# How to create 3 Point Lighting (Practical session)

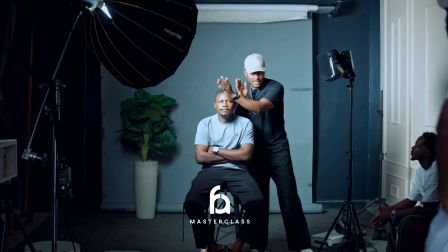(4:06)
So your fill light is positioned at the opposite direction of your key light, but at a lower intensity than your key light.
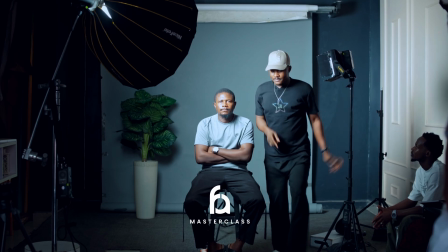(4:15)
So our key light right there is at, let me see, I think it's about 60%.
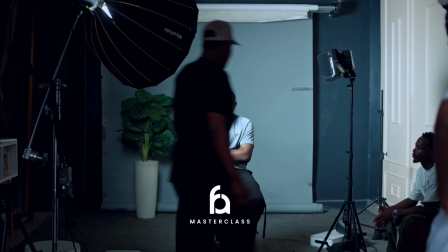(4:21)
Yeah. If we turn this on, this is too high.
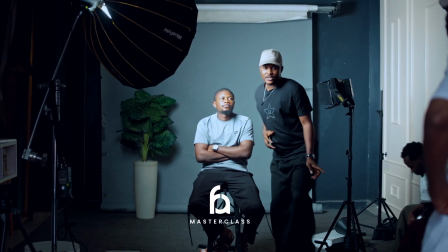(4:28)
If we turn this on, what we are trying to achieve by turning this light on is not to take away this shadow,
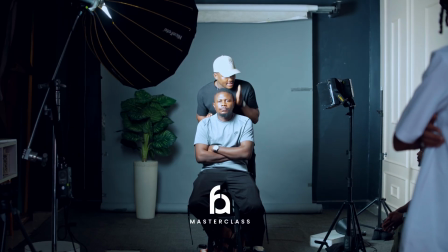(4:36)
to take away this darkness completely. We just want to turn it to shadow. So it is not completely taken away, but it just gives some light to this place.
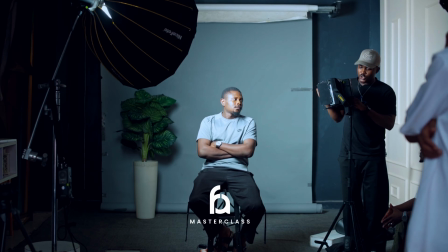(4:50)
To achieve that, when we turn this on, this is 100% now.
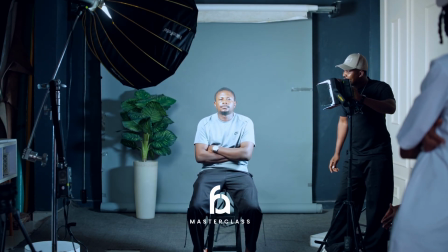(4:55)
It has already taken it away. So we bring it down, tone it down, tone it down.
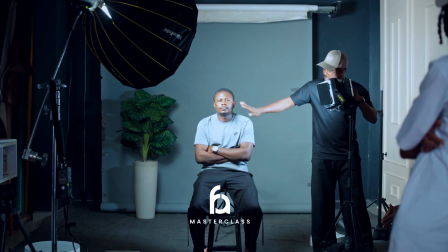(5:00)
You see, it's still there right now. It's still there, but it's not completely dark.
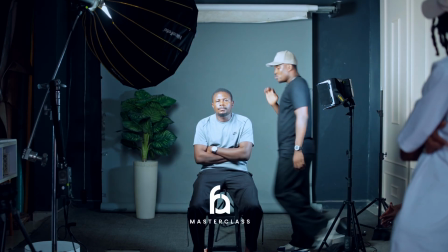(5:09)
That way, you will maintain
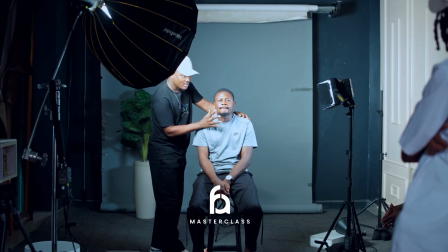(5:13)
the difference between the bright side of your subject's face and the dark side. It is still semi-dark. It is not completely dark anymore, but it's not as bright as this place.
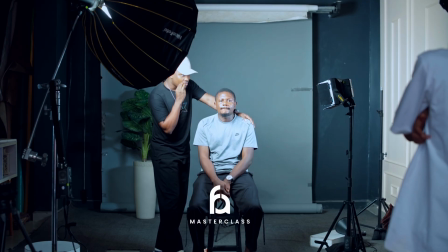(5:26)
By the time you take the shot into your color grading software to color grade it, your software will still be able to see darkness here,
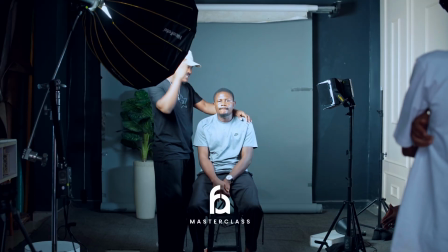(5:35)
or shadow rather here, but not thick shadow or thick darkness.
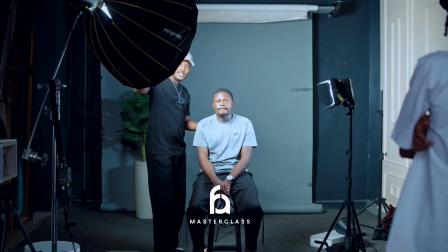(5:40)
Do you get it? So you have your key light, you have your fill light.
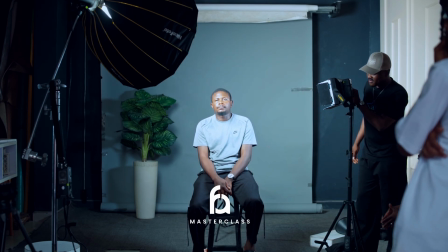(5:47)
This one is at 33%. It's still too much, Steph. I usually leave it around 10-15%.
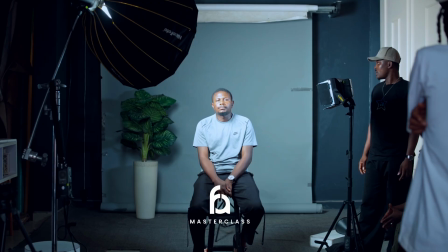(5:56)
Another thing, get me a reflector.
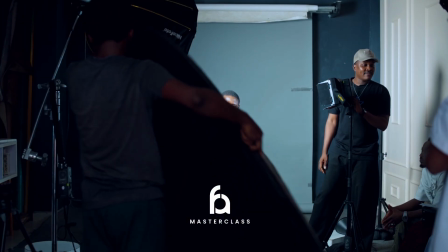(6:02)
Now, in case you don't have an extra light for your fill light,
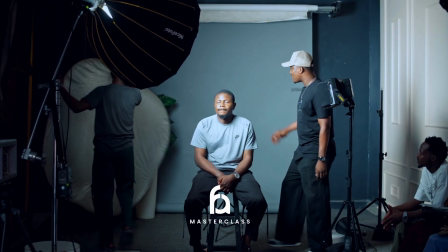(6:07)
or the light you have is a light that you don't have control over, you can use a reflector.
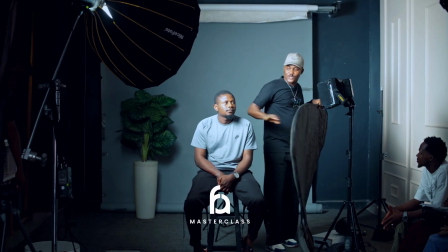(6:13)
So the reflector bounces this key light on this side, because what you're trying to achieve is just soft light on this place.
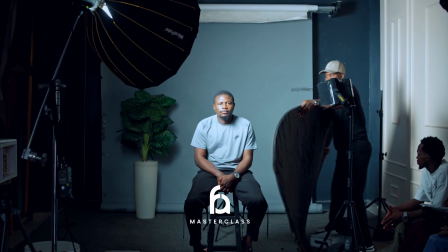(6:19)
So let's say, for example, I use this reflector, you see, look at the side of his face.
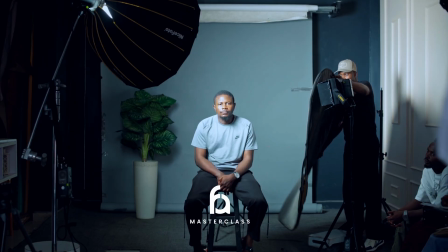(6:27)
If I take it off, now look at it. Can you see the difference? Are you seeing it? It's just soft light, nothing too much.
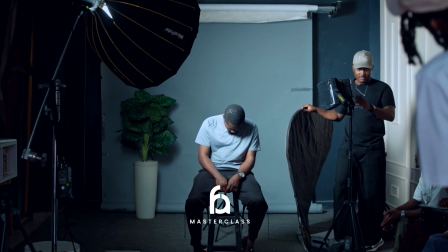(6:41)
All right? So that's another way you can. If you don't have reflector, for those of you that
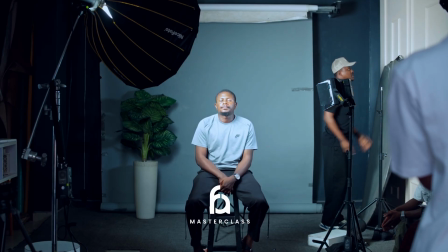(6:50)
you don't have reflector and you are at home, and let's say, for example, you are saving for other things for now.
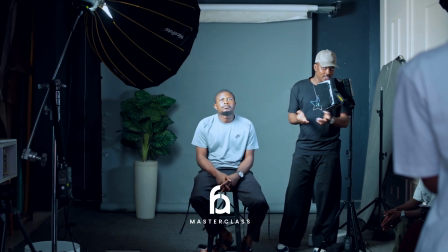(6:58)
I know it's not that you don't have money, you have money, but you are saving for other things. So you don't want to buy a reflector yet. You can use foil.
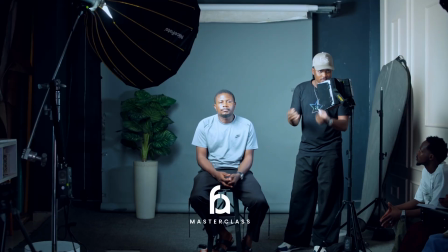(7:09)
You know foil paper that they use to wrap food? You can use foil. So you can probably just use tape to,
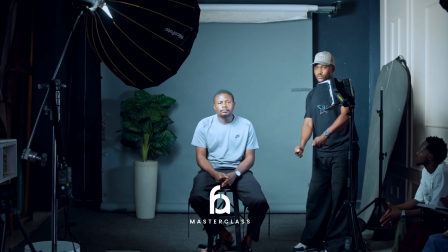(7:18)
paste it on a board or something that's flat, and then you use it to bounce the light on your subject.
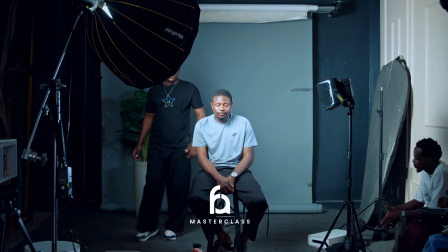(7:26)
It's as simple as that. And then you have your fill light. The backlight is also called the hair light.
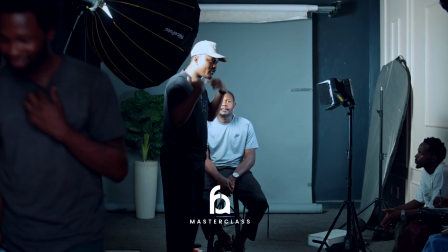(7:30)
And the job of the backlight is to create an outline of your subjects, separating your subject from the background.
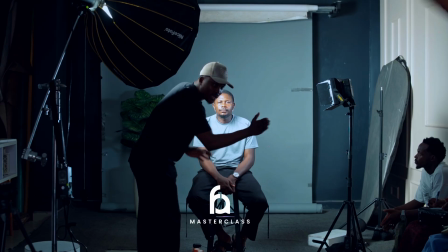(7:37)
So when we turned it on, if you look at the subject, if you can look at the subject from this middle side, don't look at it from the side.
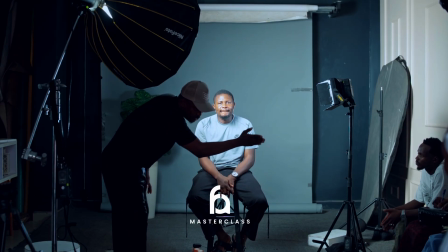(7:45)
If you want, you can move.
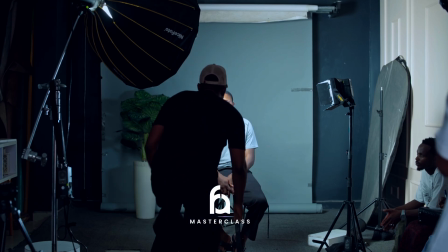(7:47)
If you look at the subject like this, you will see that the light creates an outline of the subject.
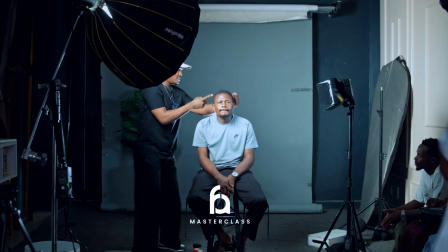(7:56)
It just wraps the subject around like this.
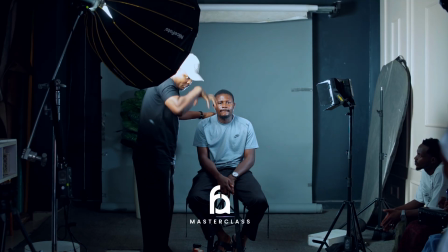(8:02)
That creates a separation between the subject and the background.
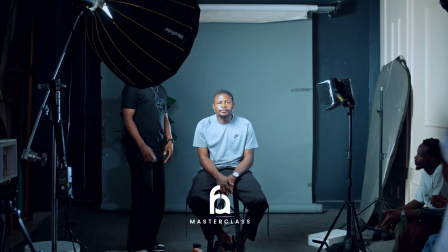(8:07)
And if the subject happens to be a lady, that's why it's also called hair light. It creates a distinct separation, especially if she's wearing hair.
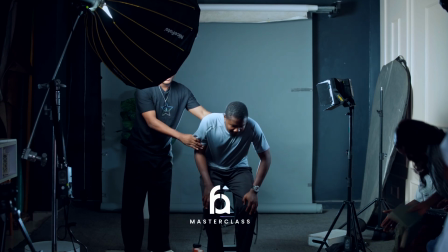(8:15)
Come, let's stand up. Sit here.
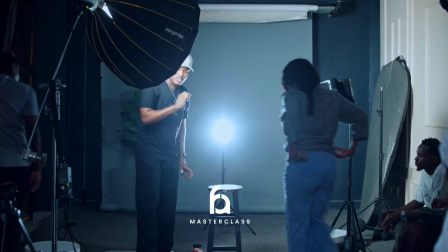(8:20)
You see what it does to her hair?
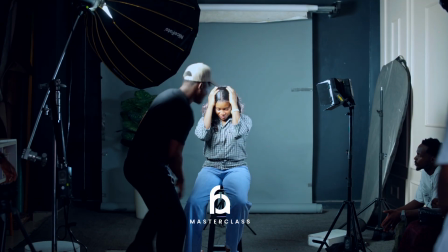(8:23)
Normally, the hair will be sunk into the background, but with the backlight, the camera can pick individual strands of the hair.
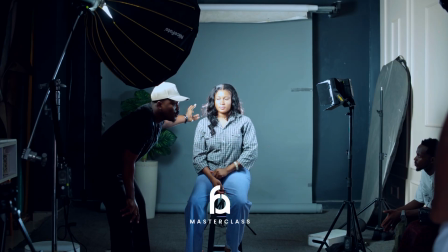(8:30)
Can you see? So there is detail even with her hair. So if you're shooting a female client and she has flowing hair, you need backlight.
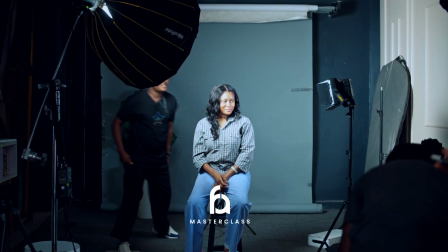(8:41)
If you turn the backlight off, what happens immediately is the hair gets lost in the background.
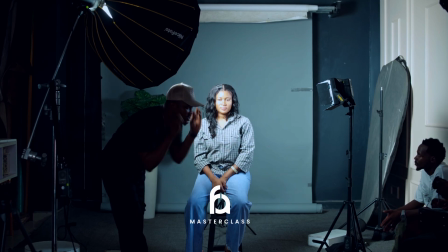(8:48)
You see? It's no longer having that distinction.
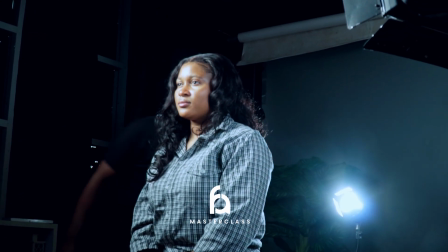(8:52)
You turn it back on, and you see this separation.
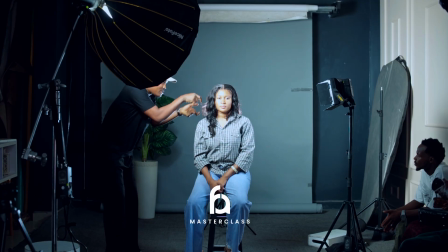(8:59)
You can now see these individual strands that are here.
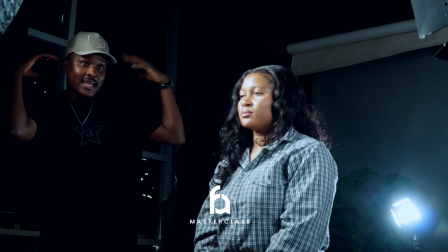(9:03)
If we on fan now, and the fan begins to blow her hair, to do all that scenario that women like,
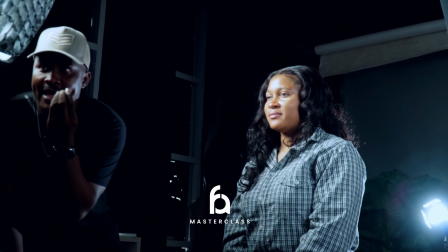(9:10)
you will enjoy the flow of the hair more because of this hair light or backlight.
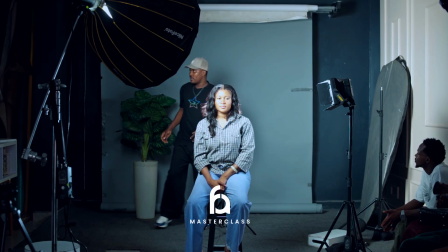(9:16)
Now, this is one way to position the backlight. Another way to position the backlight, you can position it from here up, down.
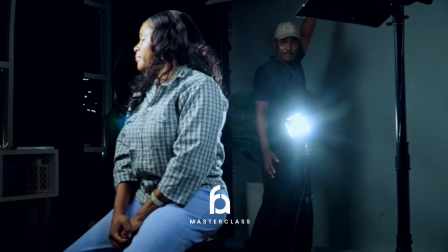(9:23)
You can even fix it up here, but it should come down to the subject.
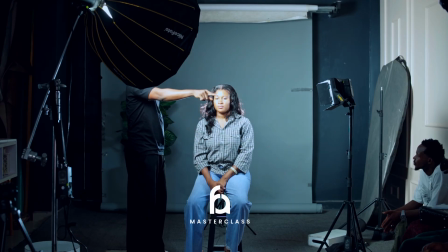(9:31)
Always, however, avoid it hitting your camera. The light should not hit your camera, should not feed into your camera.
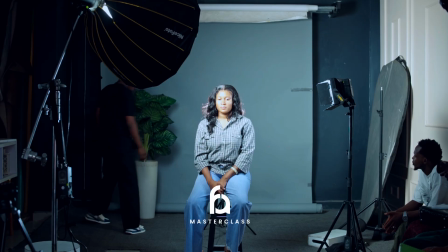(9:39)
The important thing is that it must hit the back of your subject.
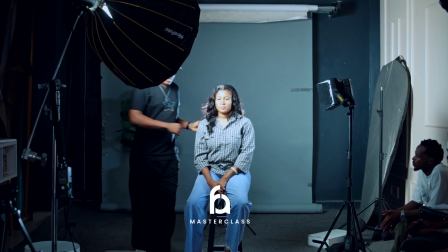(9:43)
So it creates
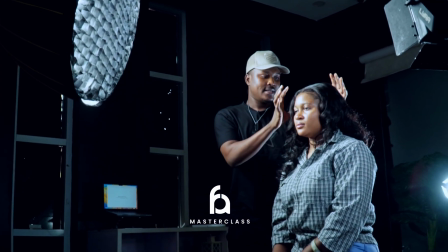(9:47)
outline of your subject and then gives your subject distinction and separation from the background.
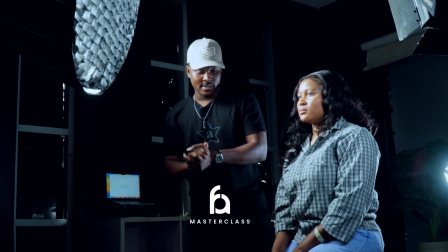(9:53)
Is that okay? Yes. Thank you. Where's Nathaniel? Come back.